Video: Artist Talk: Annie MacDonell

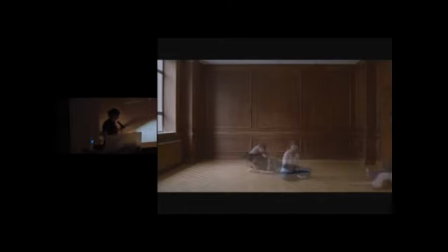29:31 So this initial shoot happened in January, and then I took the footage home, and I spent a few weeks thinking about it and editing it and worrying about it and imagining how it might be in the gallery. But the more I thought about it, the more it seemed that there was something important that was missing from it.
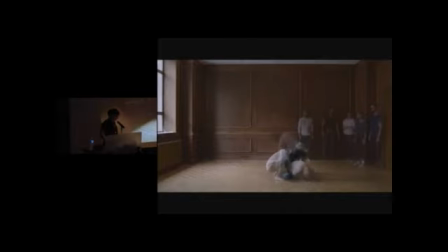29:52 I felt like this footage succeeded in certain things that I had set out to do, like unhinging this gesture from its original reality, moving it into a more symbolic space, and hopefully opening it up to new readings,
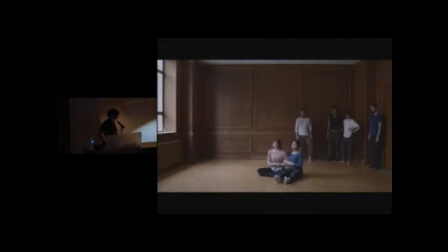30:05 new rewritings. But something about it also felt a little bit too resolved and self-contained for me.
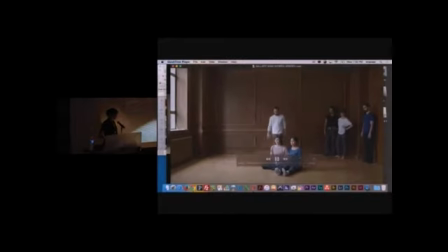30:13 It had no longer had all those troubling contradictions and problems that the original images had for me.
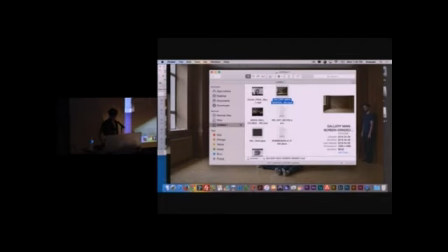30:19 So I had to figure out a way to reinsert that, re-inscribe that in the project.
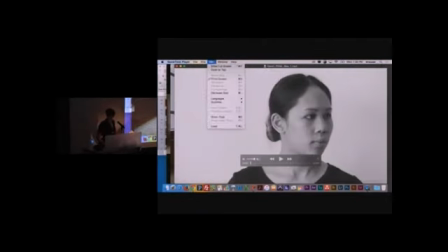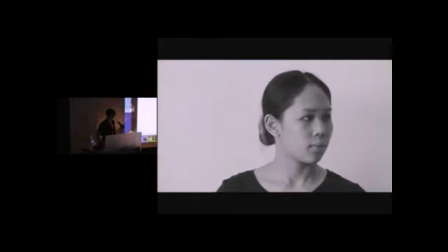So I arranged a second shoot.
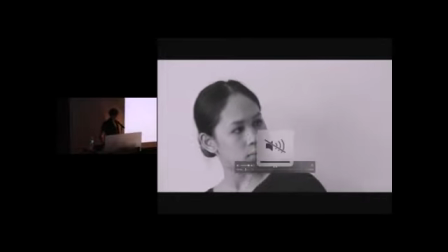30:39 I asked two of the dancers that I had worked with to come in to
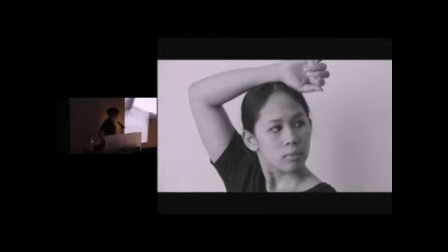30:49 my home studio, my little studio at home with a much smaller crew.
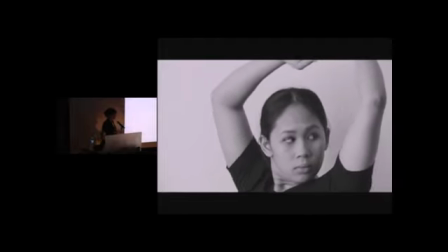30:57 And the idea was to take a second look at the images,
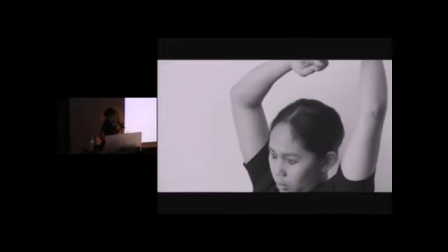31:04 but instead of looking at the whole configuration of bodies, the sort of like grouping of bodies together to concentrate on the individuals.
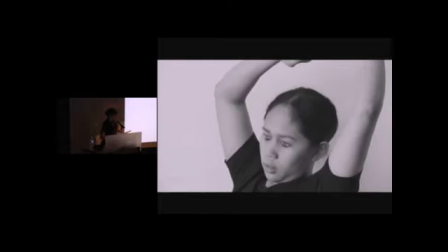31:15 One of the aspects of all of the images that I found most fascinating was how so
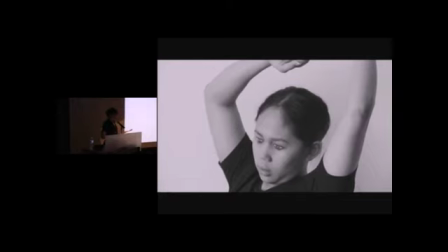31:20 many of the protesters close their eyes while they're going limp.
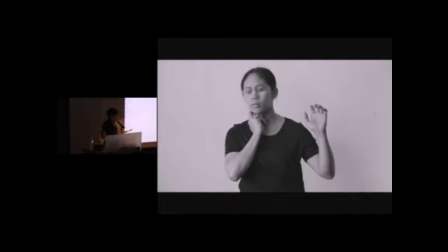31:26 It's an impulse that explains so much to me about their need to retreat into themselves in order to achieve the exact right state of mind, to make themselves vulnerable in that way.
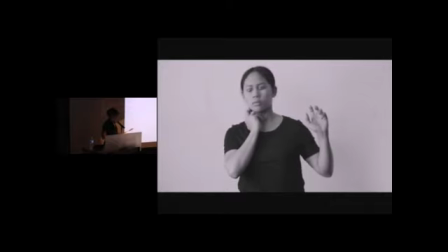31:42 There's a sort of withdrawing, a psychic withdrawing, which allows them then to become more present physically.
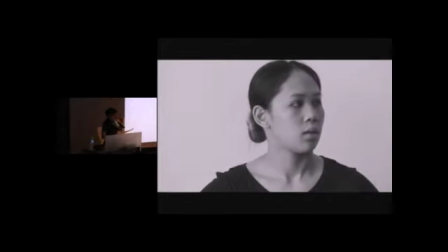31:49 And I was really interested in that play between their presence and absence,
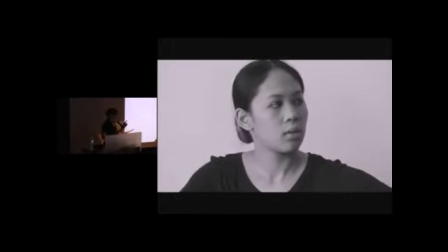31:57 between this act of resistance that also looks like sleeping or dreaming or death.
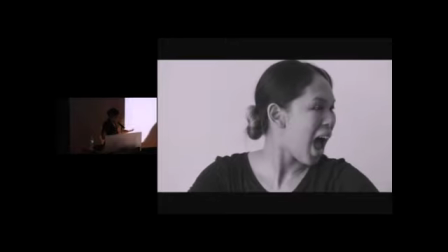32:03 and all of these conflations were really powerful for me. And I wanted to bring that back into the work somehow.
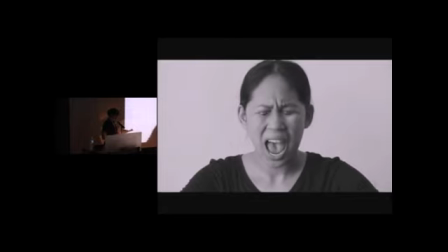32:09 That's how I came up with the idea of the painted eyelids. I had a makeup artist paint the dancers' eyelids with eyes.
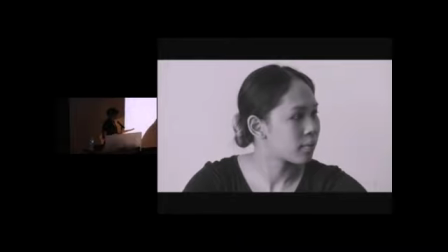32:23 And then as we were working together on the images, I asked the dancers to essentially close their eyes when they felt like they had achieved the right pose.
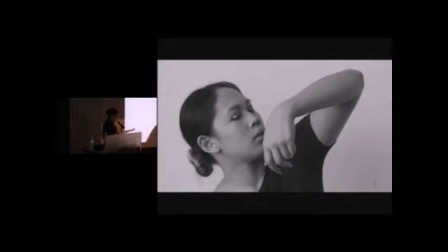32:31 I told them to close their eyes when they felt they wanted to become an image.
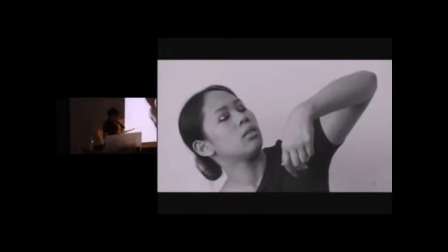32:37 So the eyelids for me imply a sort of, or reinsert that sort of impossible duality into the footage or like all those contradictions that are in the images.
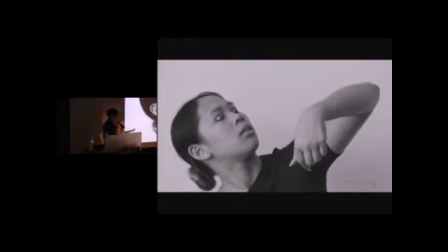32:48 But it also implies a special kind of interiority or a mysticism, maybe an ability to see clearly without needing one's eyes to do it.
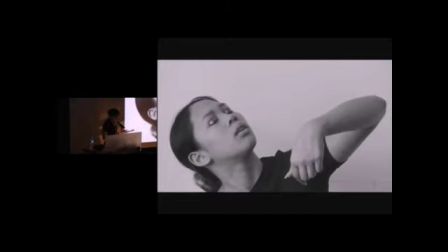33:01 And then beyond that, it also references an important hinge in the structure of the overall work,
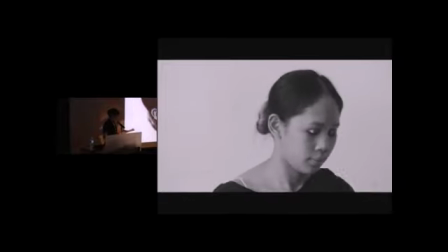33:10 which is this shuttling between still and moving, between photography and film,
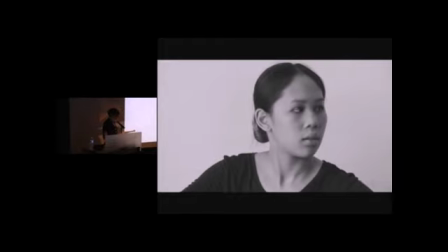33:18 between reality and its recreation, and between abstraction and empathy.
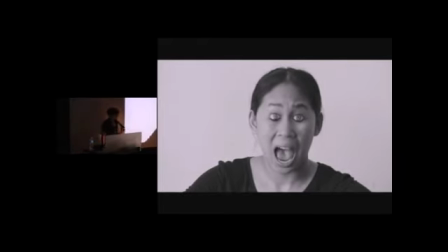33:31 So that was shorter than I planned because I got nervous and skipped a bunch of stuff.